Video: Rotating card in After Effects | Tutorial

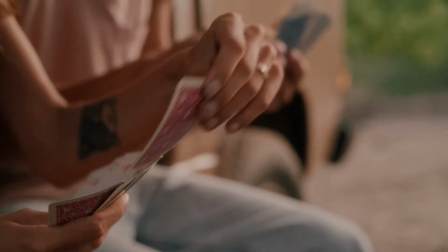You grew up collecting, trading, and playing with cards, and now you're wondering if you could bring those cards and memories to life. Well, you're in luck, as I was wondering the same.
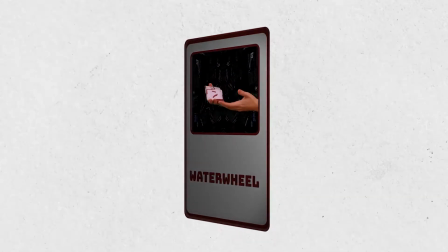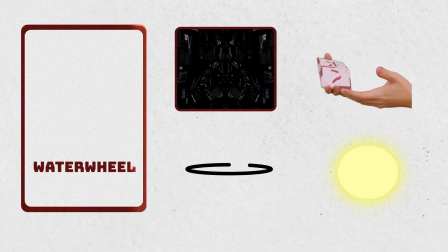Let's break it down. There are five elements that make this animation. The card, the window, the object, the rotation, and the light.
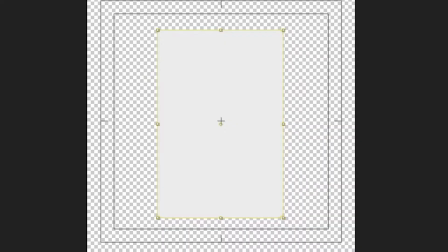Let's start with the card. It's a rectangle. I draw mine with the rectangle tool in After Effects.
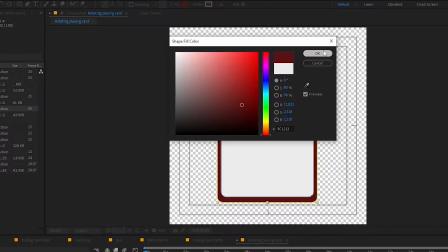Design yours however you like. I made mine similar to the actual physical cards I used in the video.
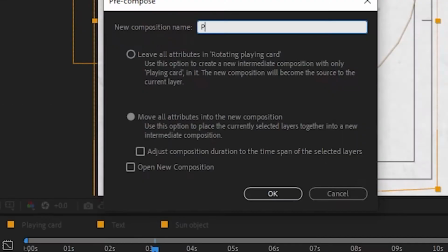I adjusted the roundness and added texture. Pre-comp the playing card after you're done. After you have your card, it's time to add the window.
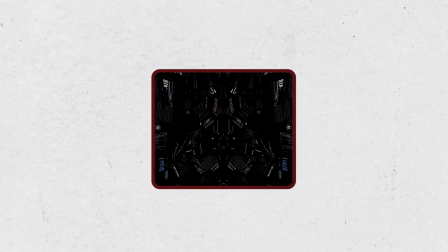As I want this part to move, I will separate it to a different composition. So, create a new comp, name it.
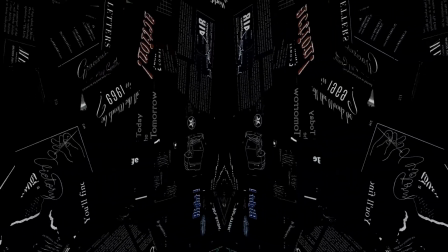For my purpose, I want to create a kind of hallway, and the hands are traveling through that hallway. To make it more apparent, I will add textures to the wall.
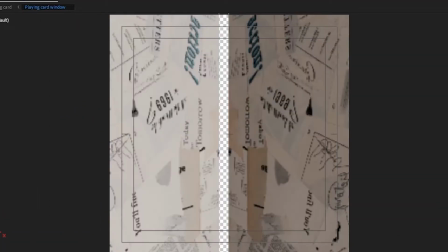Try different combinations until you find something that works for you. I ended up using this texture from texturelab.org, which I highly recommend.
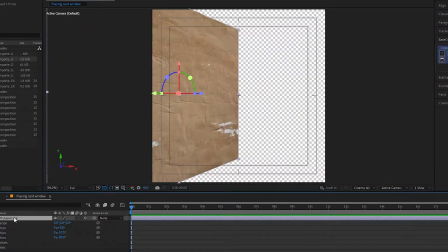Make the layer 3D and rotate it on the Y axis. Duplicate the layer and flip it horizontally.
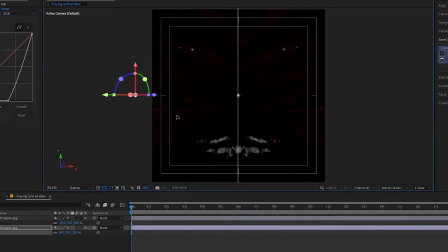Play around with the position. To make it move, add the offset effect to it.
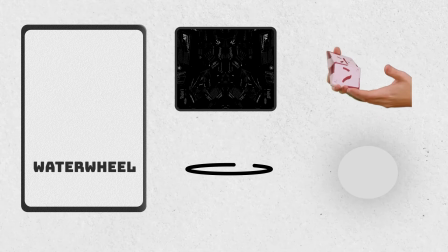Make a keyframe and that is it for the window, for now. Okay, let's move to the object. You can choose anything you want, an image, animation, or footage.
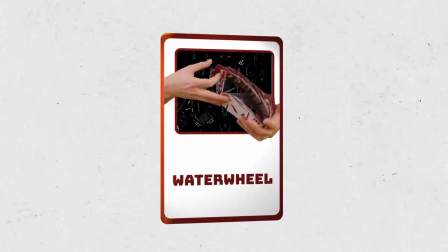The animation will move with the card, meaning it will go reverse when the card spins back again.
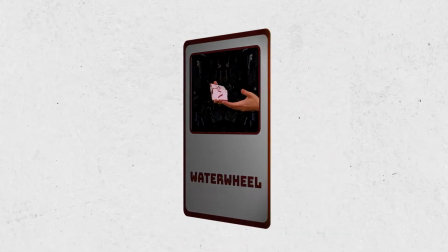So creating animations that play well with reversing their speed is better.
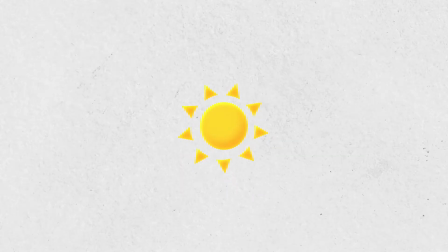I already animated this sun emoji that's been lying around on my hard drive, taking up space, doing nothing.
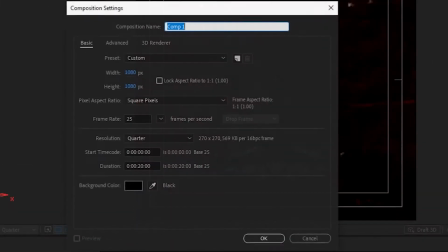Until now, it's your time to shine, sun. New comp, name it window object and wrap your object in.
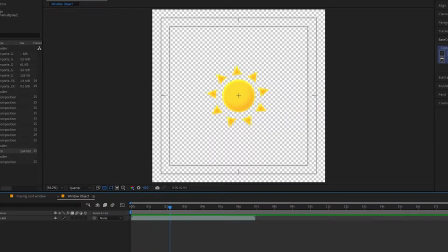If it's a still image you're not going to animate, you're done. Otherwise, make it move. Let's go back to the main comp and composite everything together.
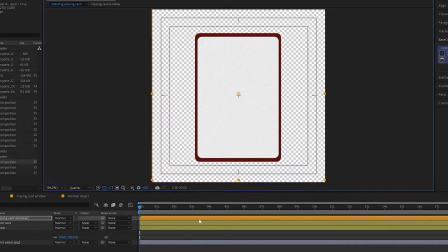Add the window comp and the window object comp to the playing card.
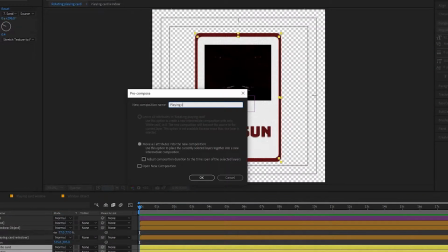Add text to the card describing your object. Pre-comp it and don't forget about textures. Now, it looks something like this.
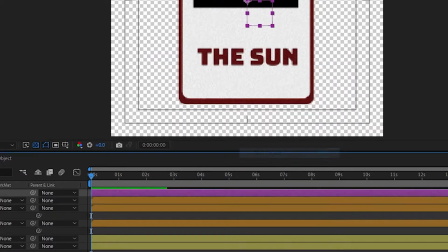Time to make it move in 3D space. Create a new null, name it control. Now make all the layers 3D and parent them to the null.
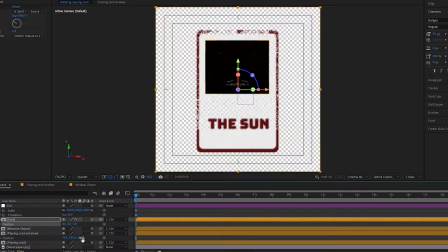Adjust the Z position of the layers so they appear in order. On the null, make a keyframe for Y rotation.
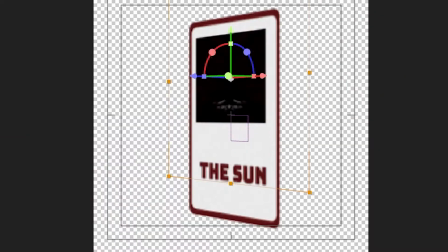You can adjust the scale as well if you want. I want my card to move from left to right, but you can make it move in any way you want.
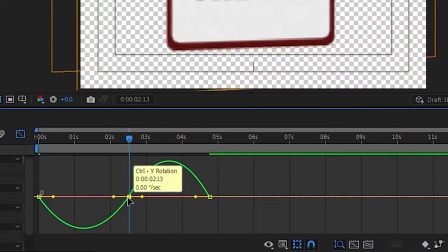Press F9 to ease the keyframes and play with the speed graph to make the movement feel less mechanic.
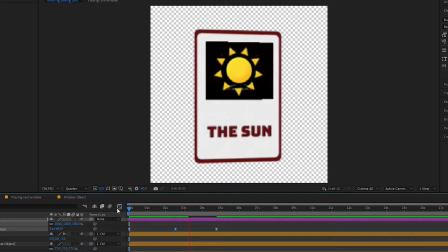I want the card to quickly rotate and linger in the middle a bit and then quickly wind back. Next is animating the scale of the main object.
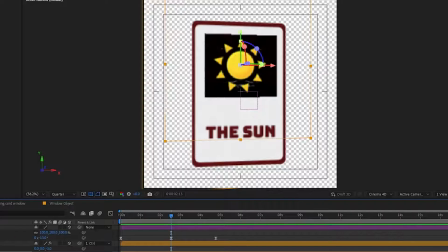Set a keyframe and when the card is facing you directly, scale the window object up, making it break the border.
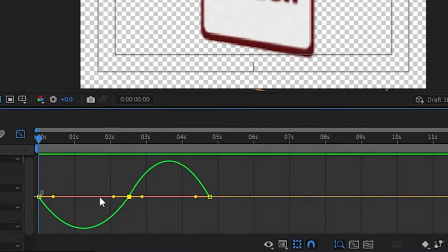Copy the easing of the keyframes on the control knob. If you manually animated the object, ease those keyframes in the same way as well.
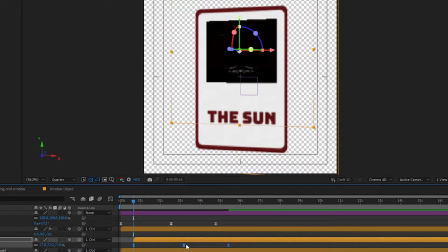But since I'm using a pre-rendered asset, I'll only animate the scale. My object animation already goes in reverse, so I only have to match the speed between the card rotation and the object.
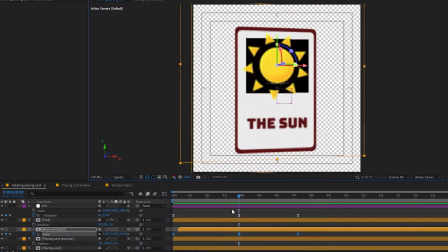It's starting to look pretty good. Now, let's go to the playing card window comp and adjust the offset.
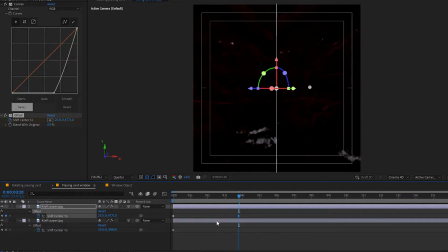We want it to match the speed of the scaling, so make keyframes at the same points and with the same easing.
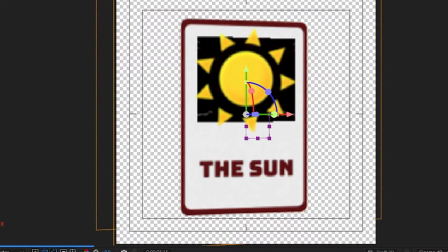Now it should look just a bit more convincing as another element is moving.
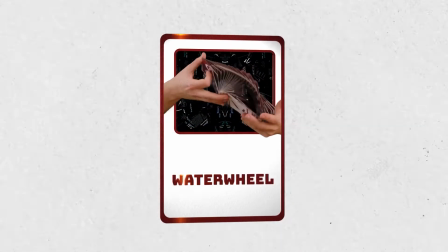Before we move on to the light, I want to quickly show you how you can use camera footage instead of static images or 2D animations.
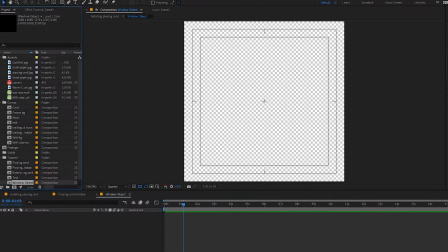Okay, let's remove the sun from our window object and add the footage. I will be using this shot of me doing a cardist remove called Water Wheel.
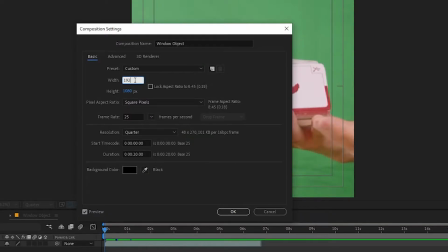I will adjust the comp to fit the footage as well as rename the comp to Water Wheel window object.
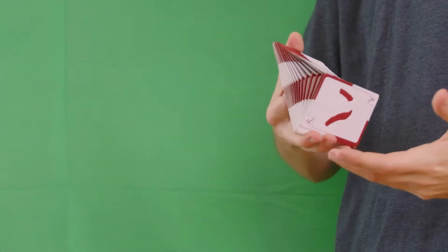You might have noticed that it's recorded with some movement. I did that on purpose, so it would match with the movement of the card.
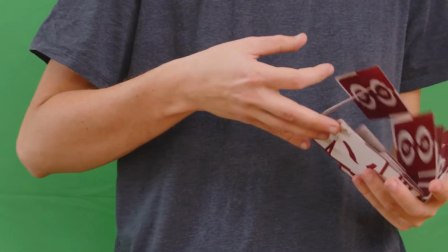This is not necessary, but it does make it feel more natural. As I want only the cards as the object, I would need to cut out everything else.
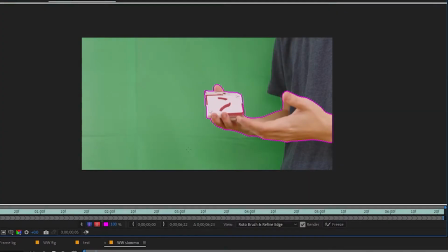Luckily, technology is very useful and you can use the roto brush to cut out the footage. It does a pretty good job, but I still recommend you go through the frames and correct it by hand,
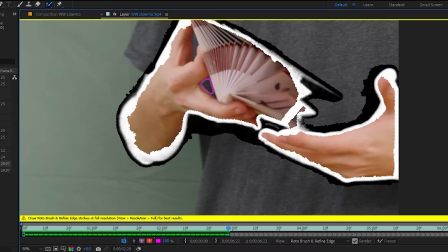especially if you're dealing with small and thin objects like cards. Using shortcuts will be very beneficial in this process.
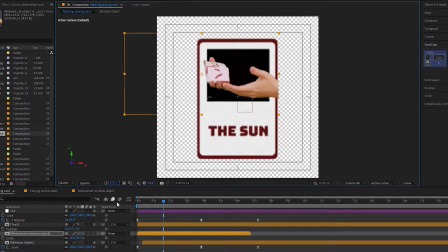Once you have your cutout, place it into the window. Because I recorded this footage with movement, I will not make it a 3D layer. Real life is already acting as a 3D. If you don't use camera movement, just make the layer 3D like with the sun.